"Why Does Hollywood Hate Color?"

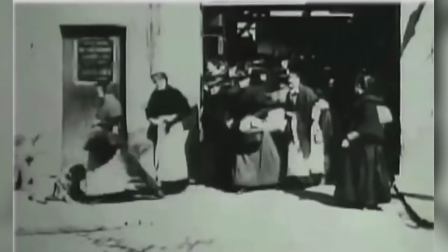The history of Hollywood is one of evolution by means of invention.
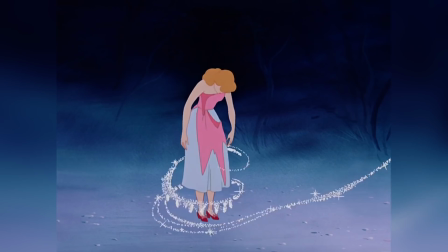As new equipment and methodology have been invented, its use and therefore resulting movies have evolved.
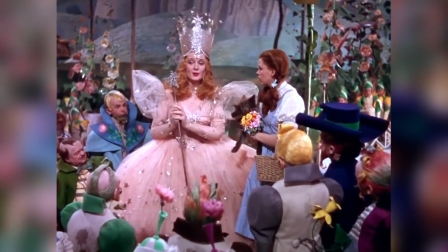For example, when Technicolor introduced its 3-color system, the quality of the results were excellent,
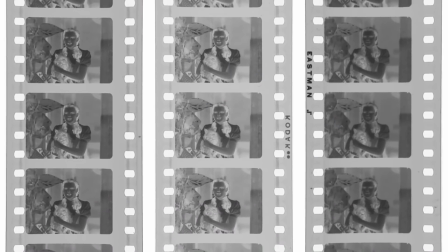but the camera itself had to run 3 different negatives, one for each primary color.
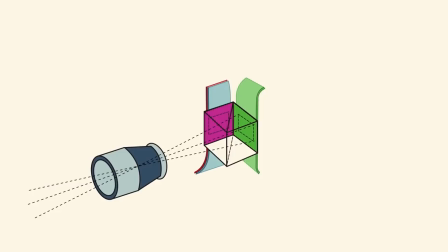So not only was the camera very large and bulky,
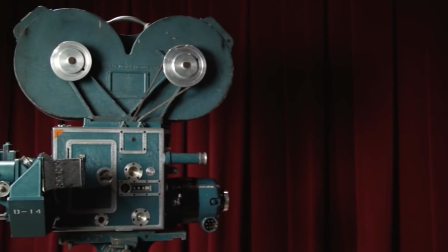but because the light entering the lens was split by prisms into the 3 different negatives, it also required a lot more light.
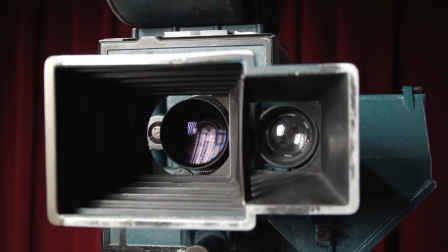These limitations meant that the majority of films made between 1934 and
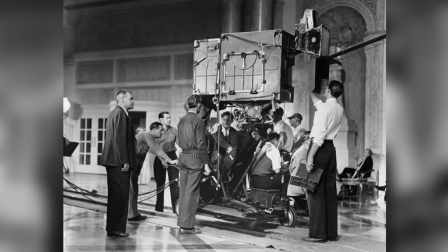1941 had to be filmed in large studios under hot studio lights or outdoors.
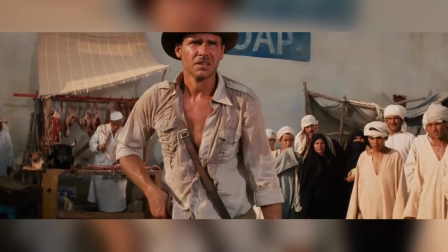After color film was invented and then improved, filmmakers began to see that color didn't just look pretty,
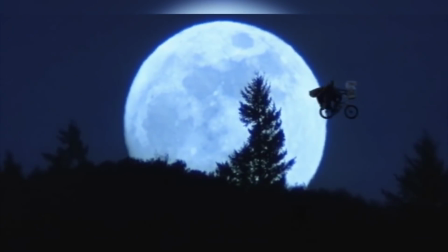it could be used to create an atmosphere, convey a sentiment, and help them tell the movie's story.
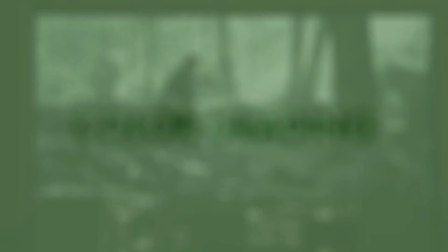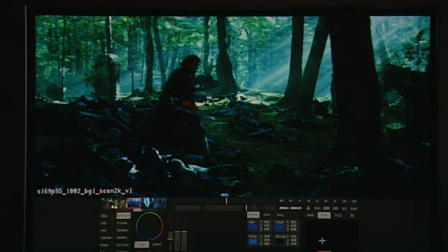Color grading is also known as color timing because it involved changing the amount of
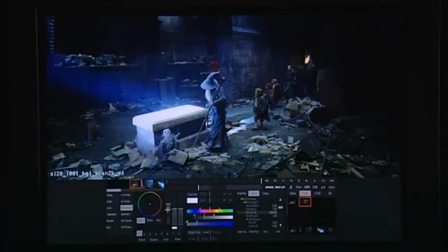time the film was exposed to light through different filters during the film's development process.
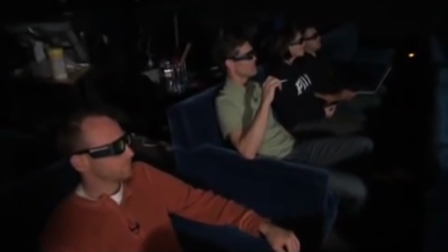The process involved someone called a lab timer who would watch the film with the filmmakers and take notes of which
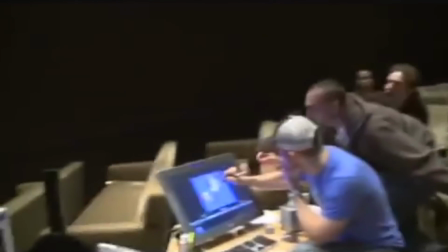areas of the film to expose to different colors of light or different periods of time in order to achieve the required result.
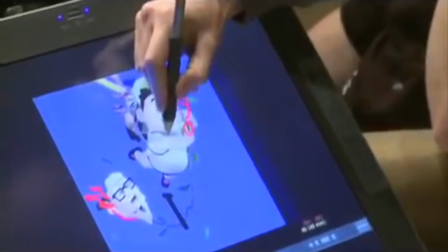Nowadays, this process is done digitally and is used for a variety of different reasons.
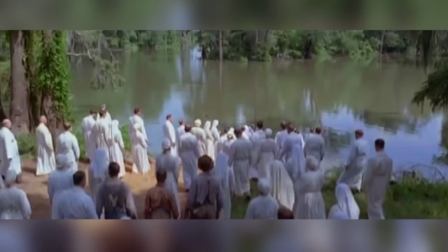To correct differences in lighting conditions where the film was shot.
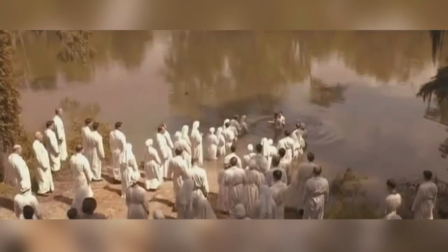This was done famously in Oh Brother Where Art Thou, to make lush green scenery seem barren and desert-like, to blend with visual effects.
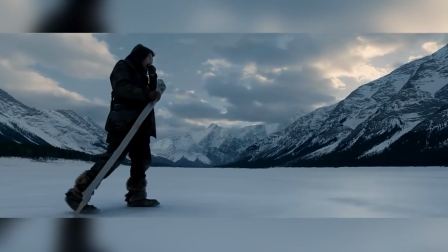This is done virtually in every modern movie. To change the environment time or season of the film.
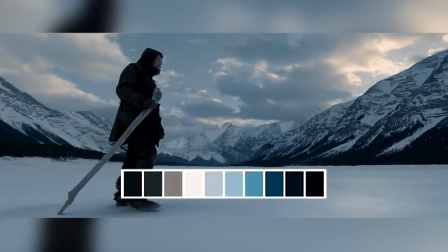This is done in The Revenant by using blue to make it seem cold and solitary.
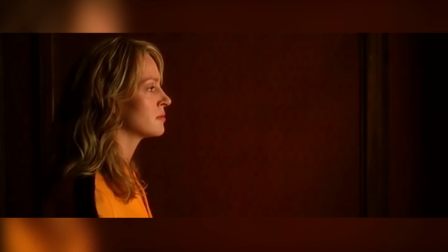To represent character traits like the use of yellow in Kill Bill,
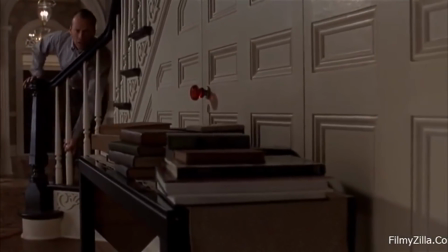to draw people's attention to special details like the use of red in The Sixth Sense, or to give a film a certain artistic look,
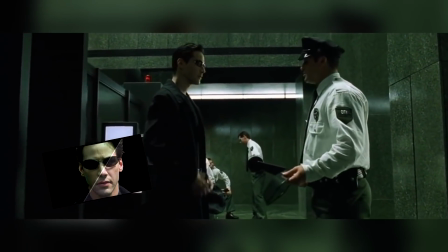for example the green tint in The Matrix to give the feel of old computer monitors, or the solo color comic book style of Sin City.
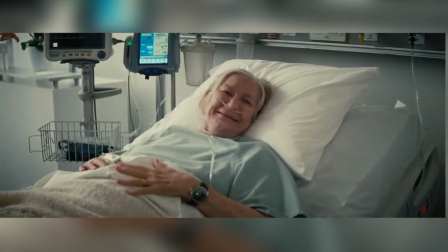Another way color can be used is to set the tone of a scene.
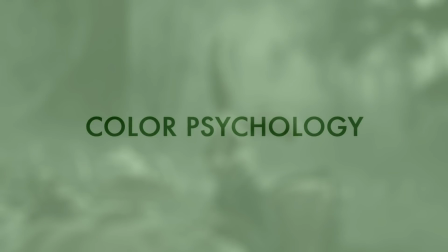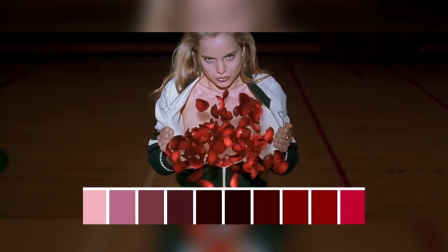Different colors affect us differently psychologically. Red can depict anger, passion, danger, or violence.
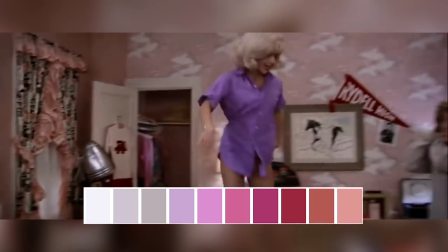Pink feels innocent, playful, sweet, and feminine. Orange is warm and friendly.
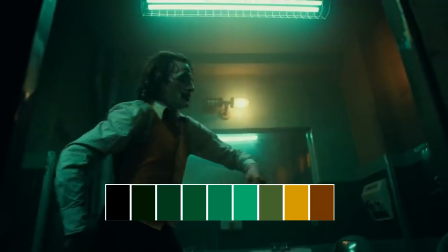Yellow can be sick, obsessive, mad, and naive. Green feels neutral, but can also be ominous and corrupt.
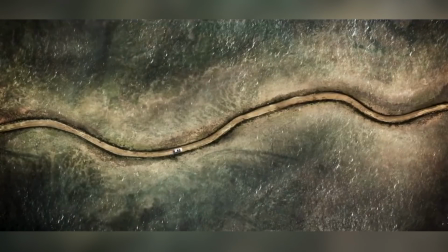Using colors in a scene can change the tone and feel of it before anyone even speaks.
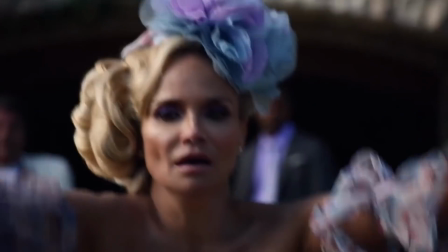You can also create balance or discord within a scene just depending on the colors you use.
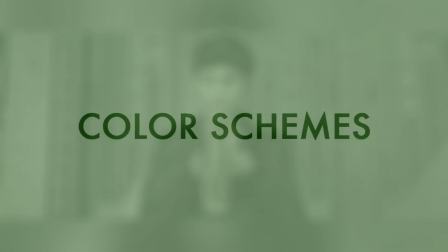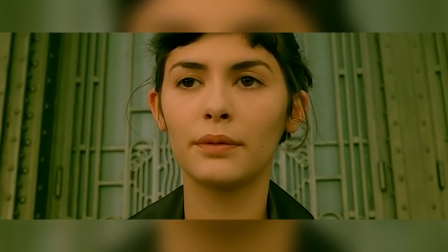There are a lot of different types of color schemes, colors that combine with each other,
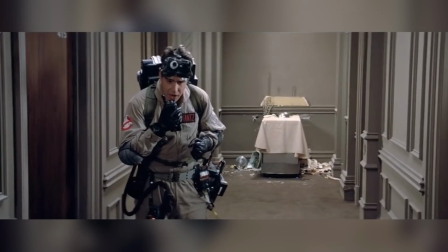colors that complement or oppose each other, and you can use these color schemes to help tell your story.
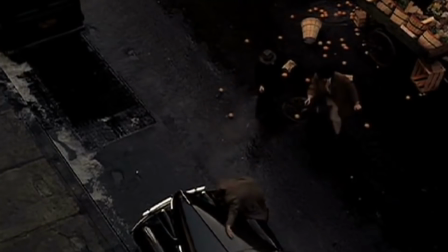In The Godfather, they associated orange with death, so every time orange was the dominant color in the scene, the audience sensed that something violent was about to happen.
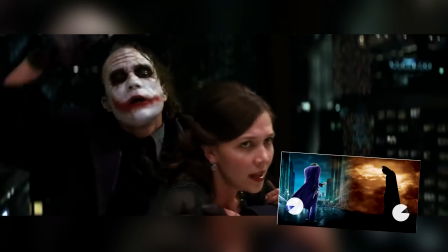In The Dark Knight, blacks and grays are associated with Batman and purples and greens with the Joker.
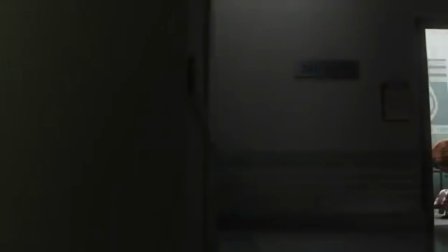Changes in these color schemes can also be used to change the mood or tone of a scene, like it did in Up,
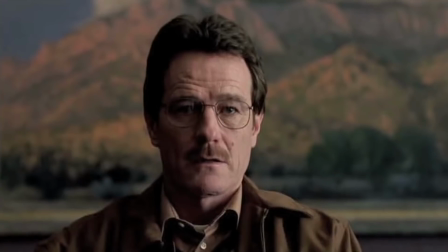or to show a change within the characters themselves, as they did with Walter White's transition from science teacher to drug kingpin in Breaking Bad.
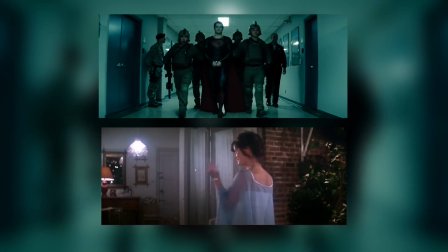So, if color is such a useful tool, why do most movies use desaturated complementary colors, orange and teal, and virtually no vibrant colors?
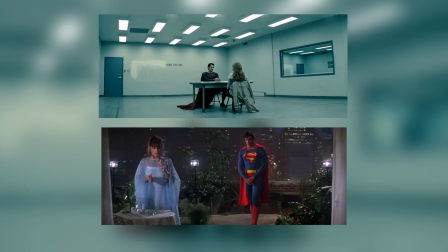Well, there are basically 3 reasons why Hollywood's romance with color is over.
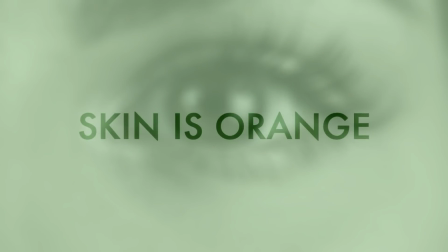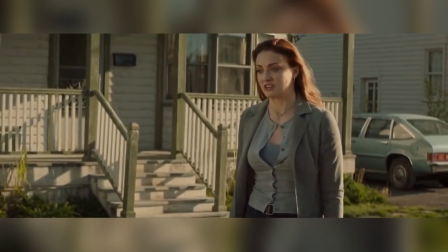Orange and teal are the opposite sides of the color wheel, and are therefore complementary colors.
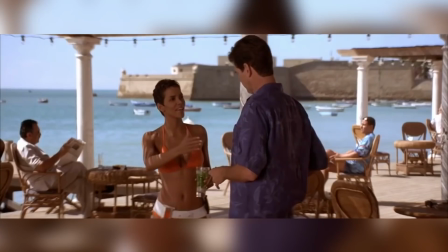When placed together, they make each other pop. Human skin color is in the orange color range, and so in order to make the characters in a movie stand out in the frame,
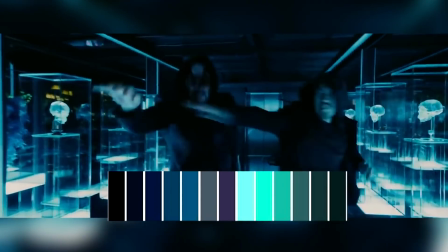filmmakers use blue and teal tones in the background.
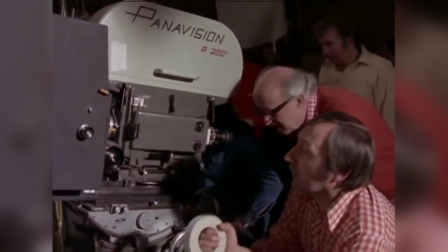The first digital cameras naturally captured a more overly saturated color,
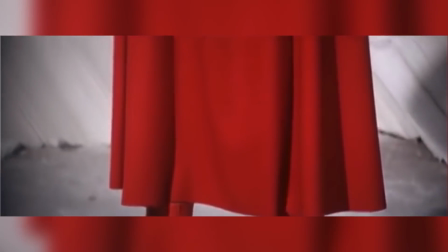so for a while after their invention, virtually everything that was filmed had intense colors.
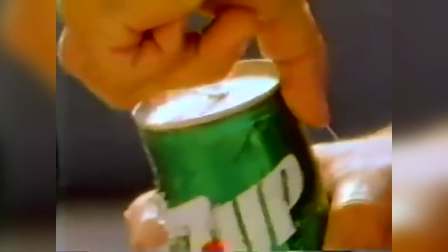In advertising, these intense colors were used to grab people's attention.
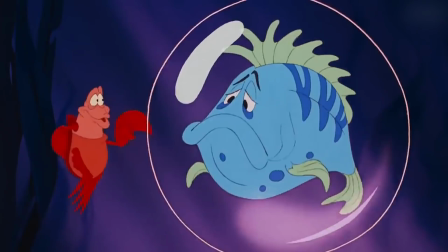In cartoons and animation, they are used to capture children's attention and make things seem wacky and fun.
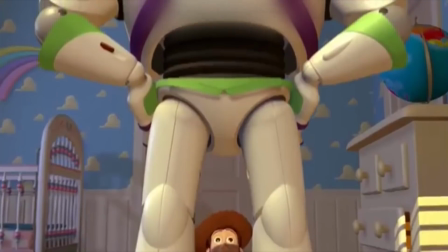Toys, candy, and playgrounds are also brightly colored. This has led us as viewers to associate bright colors with childish things, advertising, or fantasy.
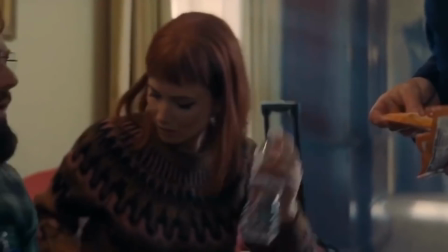Nowadays, in order for something to look and feel real and lifelike, it has to be pastel, dirty, and drab.
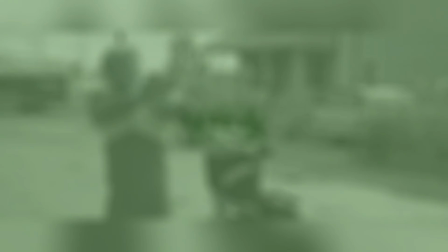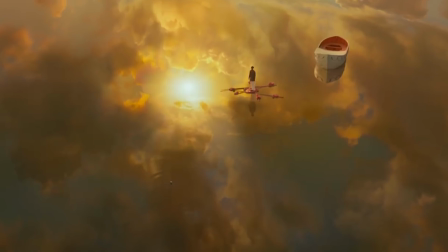Almost every modern film has visual effects of some kind, and to be honest, if you have the time and money, you can do virtually anything with VFX.
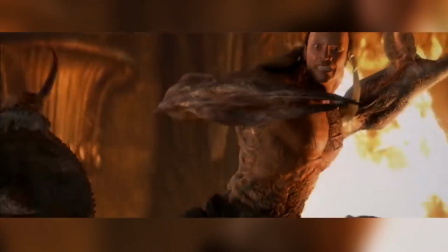Unfortunately, Hollywood is a land of budgets and deadlines, and there is not always the time or funds to do things perfectly.
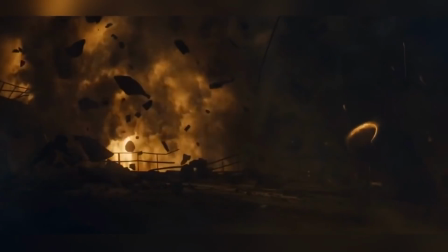Visual effects are easier to pull off in a black and white environment because you don't have to deal with color and vibrancy.
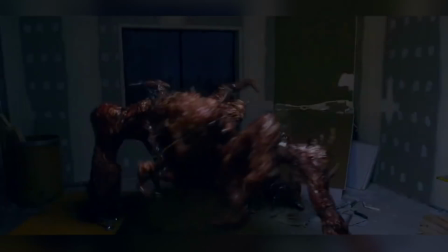Think of a monster movie. Did you notice how all the fight scenes seem to be in the dark or at night?
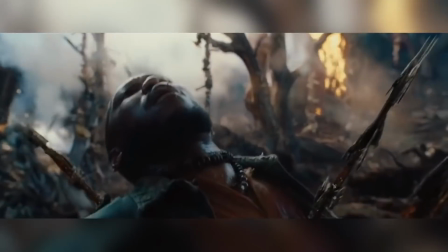Water splashes, explosions, fire, dust, and smoke are all used to cover and simplify VFX shots,
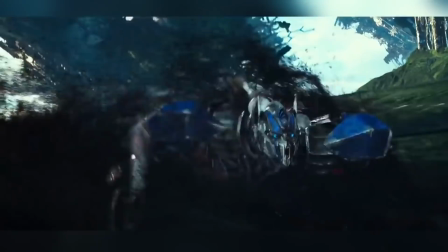limiting what is seen and therefore how much work needs to be done and how much money and time need to be spent.
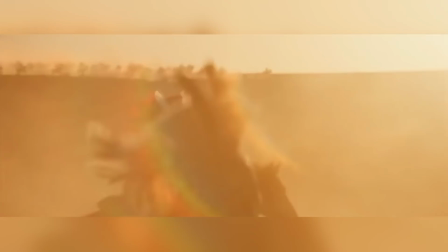The film industry is just that, an industry. And as an industry, it needs to make money.
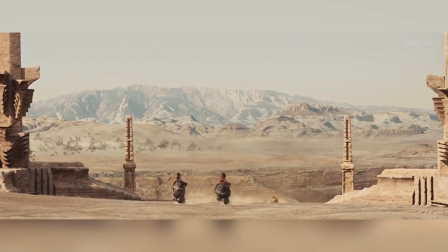It has to have a product that it needs to make as good as possible, and it needs to produce it as cheaply as possible.
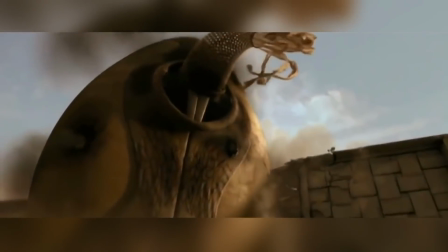Color is just too expensive. Please give us a like if you enjoyed this video.
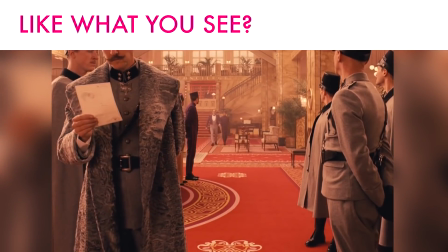Don't forget the links to the music used in this video are in the video description, and let us know in the comments section what your thoughts on this topic are.